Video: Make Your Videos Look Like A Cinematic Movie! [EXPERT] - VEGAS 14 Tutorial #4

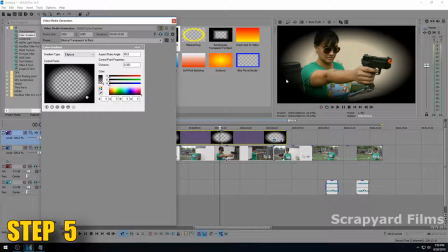And that's it. That's it for the tutorial. No, I'm just kidding. So 0.1 is where it's at 0% opacity, and 0.2 is where it's at 100% opacity.
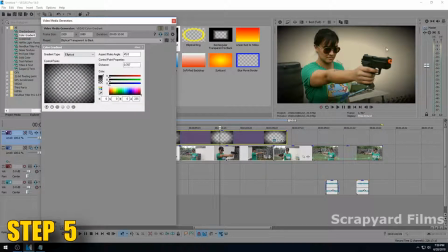We drag 2 to the corners. And as you can see, I don't know, once you start seeing it, you'll kind of see the picture being drawn together. And then we want to drag 1 pretty close to 2. Now I've done a lot of trial and error this, and I found that the perfect distance between the two is
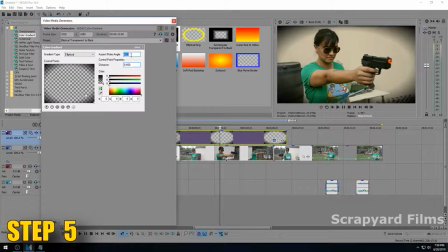0.45, and you want that aspect ratio angle to also be 45. So it works out pretty good. You actually see the oval going around here of the untouched footage, and then you see the corners darkened to 100%, which that's another thing we're going to change.
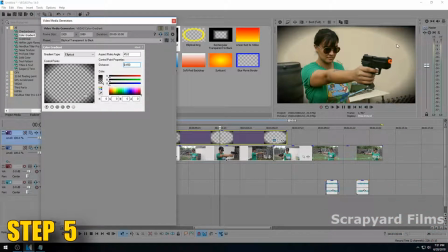But I want to point out right here is you clearly see the oval right here, and we want to avoid that at all costs because this looks terrible. So we're going to click on number 2, and I'd say a pretty good sweet spot is about half opacity, 50%.
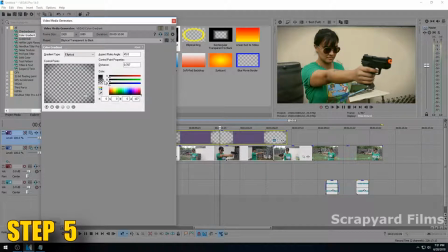So we drag this down to about 127. That's about half of 256. And you can see that the oval becomes a little less noticeable, but the corners are still darkened. Next thing to avoid that oval, which I've made a preset for it, is to blur it. Use the effect to actually blur this oval itself.
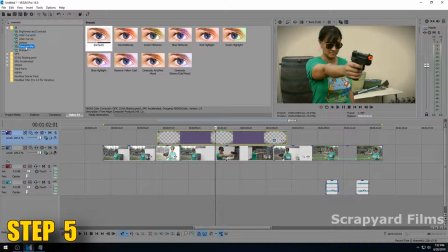We go to Video Effects, Gaussian Blur, and it's actually really close to Extreme Blur. But you can drag and drop Extreme Blur on there. And then you want to adjust
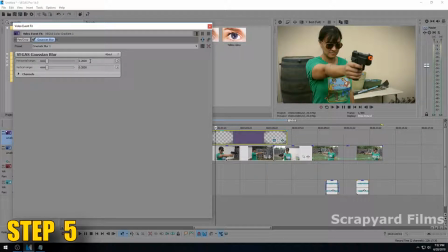the horizontal range and the vertical range to about 20%, which is kind of the sweet spot. You can adjust however much you want. If you want the If you want to make it 50%, you can do that. The more blurry it is, the less you're going to notice that oval, but you're also the less you're going to notice the corners itself.
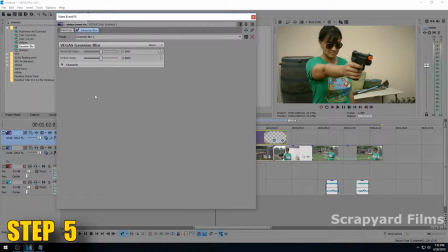So do that. So this is blurred. Now let's see what it looks like without. When you darken the corners, it kind of forces your eye to look at the more colorful part of the scene, which would be what you want to look at, which is the action, usually.
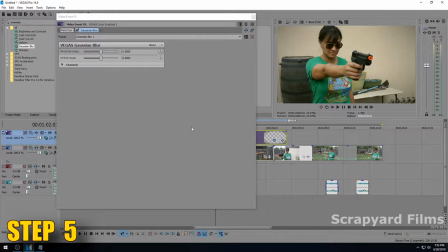You're not watching a movie by the corners at this point. So I think 50% looks pretty good.
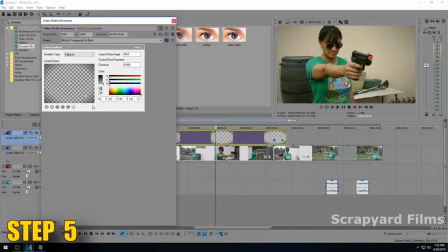We may even go down a little bit on the opacity to, maybe right there, about a fourth of the way. That didn't look too bad at all.
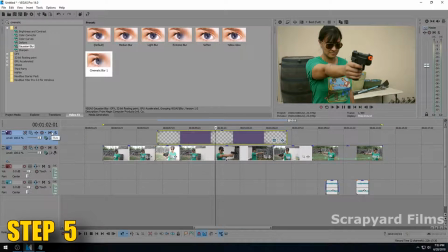Very subtle, still drawing your eye to the scene. When you watch a movie,
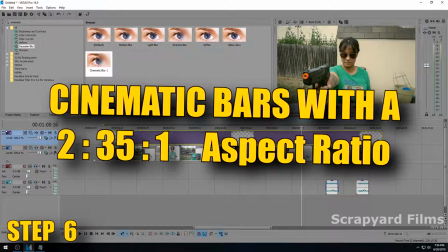most of the time it's going to be in the 16:9 aspect ratio,
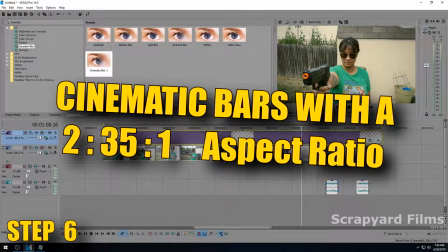but if they shot it in a wider aspect ratio, the most common one you're going to be seeing is
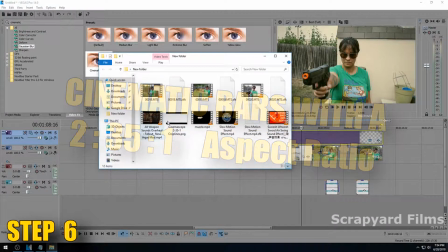2:35:1, which is about this.
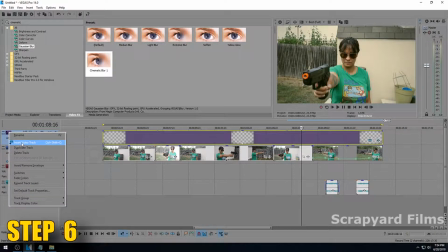Let's make a new video track.
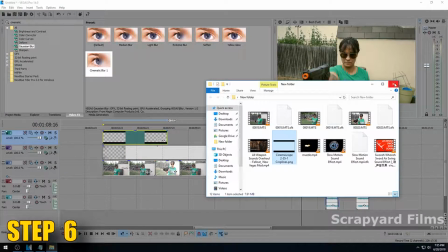Let's drag and drop this PNG I got, and I'll show you that.
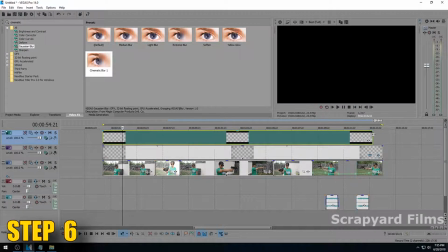So you can do this,
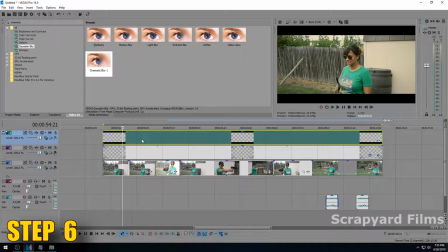which is downloading a specifically measured PNG of overlapping cinematic bars, which is probably the more convenient way of doing it. But if you can't find this image or it doesn't look right to you, there's actually another trick you can do.
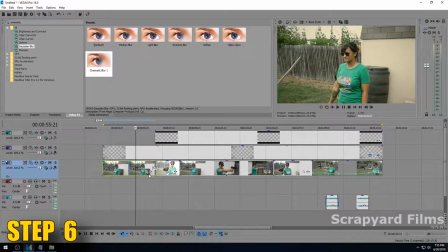And if you go here, you can hit the crop,
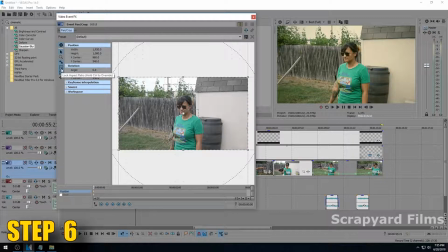make sure you enable snap, and make sure the lock aspect ratio is unchecked so you can manipulate it. Make sure size about center is checked so it's all going to be mirrored if you drag the top or bottom, which you can just drag one, two notches, and that's the exact bars you want.
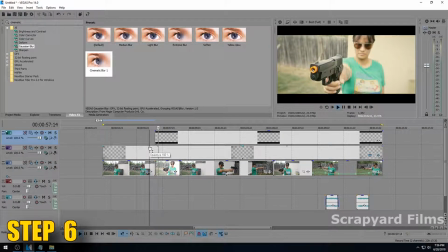That's blends right in. You can't even tell.
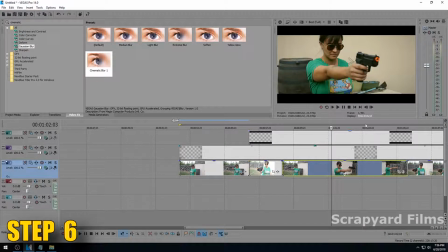Identical. But when you do this, if you've made the cinematic corners like we have, they're going to be hidden behind this black bar. So you'd want to shrink them down so they can start at the actual corners of your footage that you're seeing.